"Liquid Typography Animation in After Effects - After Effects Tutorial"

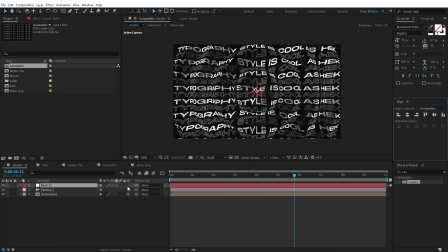(8:15)
Let's align the null object into the center, make it 3D, and then parent this camera to this null object. I'm going to rename this null to cam control. All right. And let's hit R to bring down the rotation properties.
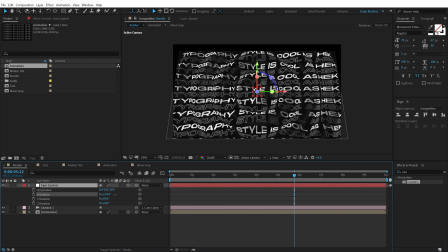(8:35)
Let's rotate the X rotation a little bit, like so, somewhere around there. Let's rotate this one. Let's rotate the Y rotation as well. So let's keep it at around somewhere around there, and let's rotate this as well.
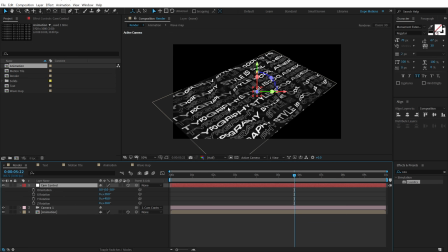(8:58)
All right. And then I'm going to press C on the keyboard. That is going to bring up the camera tool.
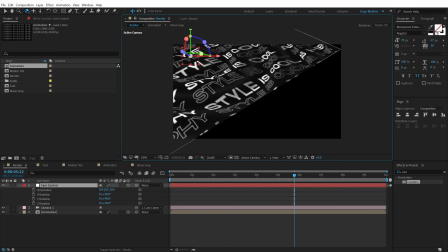(9:03)
Let's click it one more time and one more time. So it's going to zoom in like so. And let's place it into the position that we want.
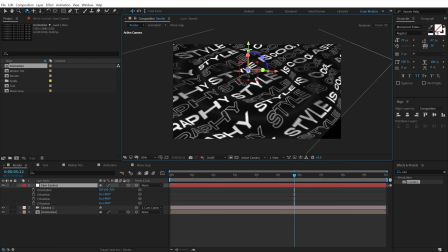(9:12)
So basically, I'm going to zoom in a little bit more. And let's place it like this.
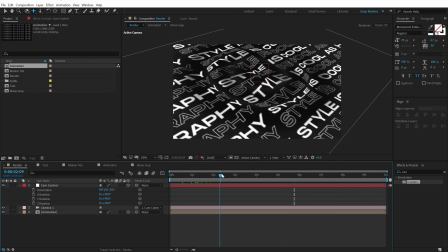(9:17)
All right. So now if we preview this, we get this really cool look, much better. But we are not done yet. I'm going to set this to full. Let's hide the null.
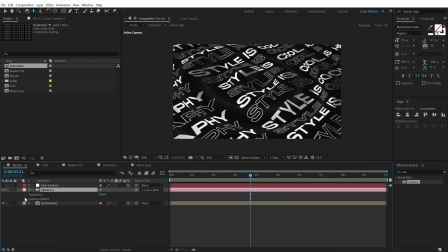(9:28)
And if I go into the camera properties, I'm going to go into camera options and turn on the depth of field. Let's increase the aperture and we get something like this. So let's adjust the focus distance to around 1000. Let's start from 1000. Let's see. And then we can move this forward and place it into the center like so.
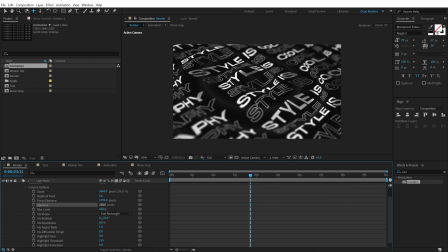(9:48)
Now I can obviously play around with the aperture. I can set this to around 250 and increase the blur to 150. And I think 150 is a bit too much. So let's keep it at 120. So we get this really nice depth.
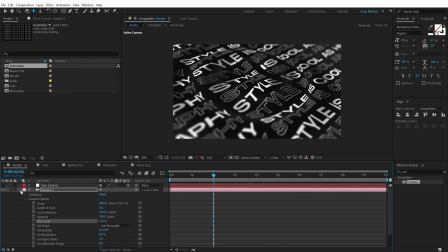(9:59)
And boom, now it's going to be a bit heavy on the system because we have enabled the depth of field. But you get the idea. We get a really cool ripple effect, a ripple typography animation inside of After Effects. Now, there are a number of things that you can do.
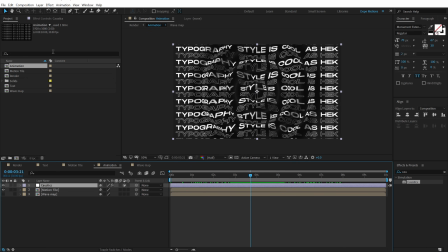(10:19)
First things, I can go back into our animation, go into the caustics, and let's scale this down. I can set the scaling of caustics to 0.8, you know, just so that a text is more readable.
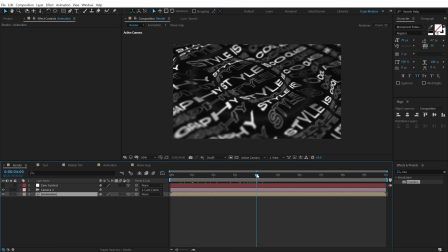(10:35)
And yeah, I think it's looking pretty cool. So let's go ahead and preview this on full res.
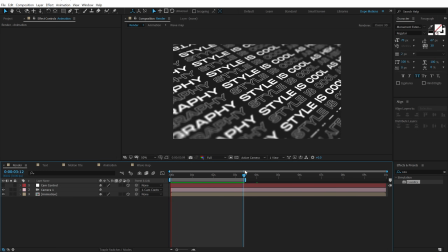(10:45)
So I think it's looking pretty damn cool. Now you can do a number of different things here. Like for example, you can also add a camera movement. So if I go right here, let's say I'll go into the cam control, hit R,
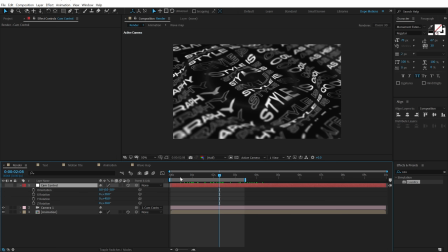(11:00)
and we can add a little bit of rotation right here. So I'll go to around 10 seconds and let's rotate it like so, just a little bit. So when it animates, we have a little bit of rotation going on, which adds a very nice complete feel to the animation.
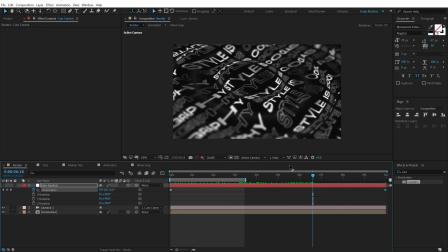(11:20)
And obviously you can use different colors, give a different look. It's up to you to how you want to use this effect and come up with something cool. So that is a wrap for today, guys. I hope you enjoyed this tutorial. If you did, make sure you like this video and subscribe to the channel.
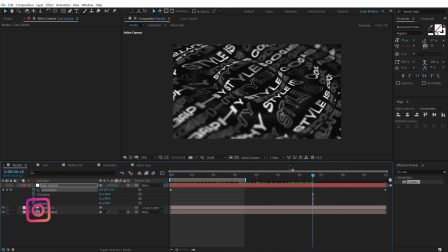(11:36)
If you haven't yet, you can also follow me on Instagram at dope.motions. I have mentioned the link in the description below. With that said, I will see you guys in the next video. Till then, take care and always stay raw, stay creative. Peace out.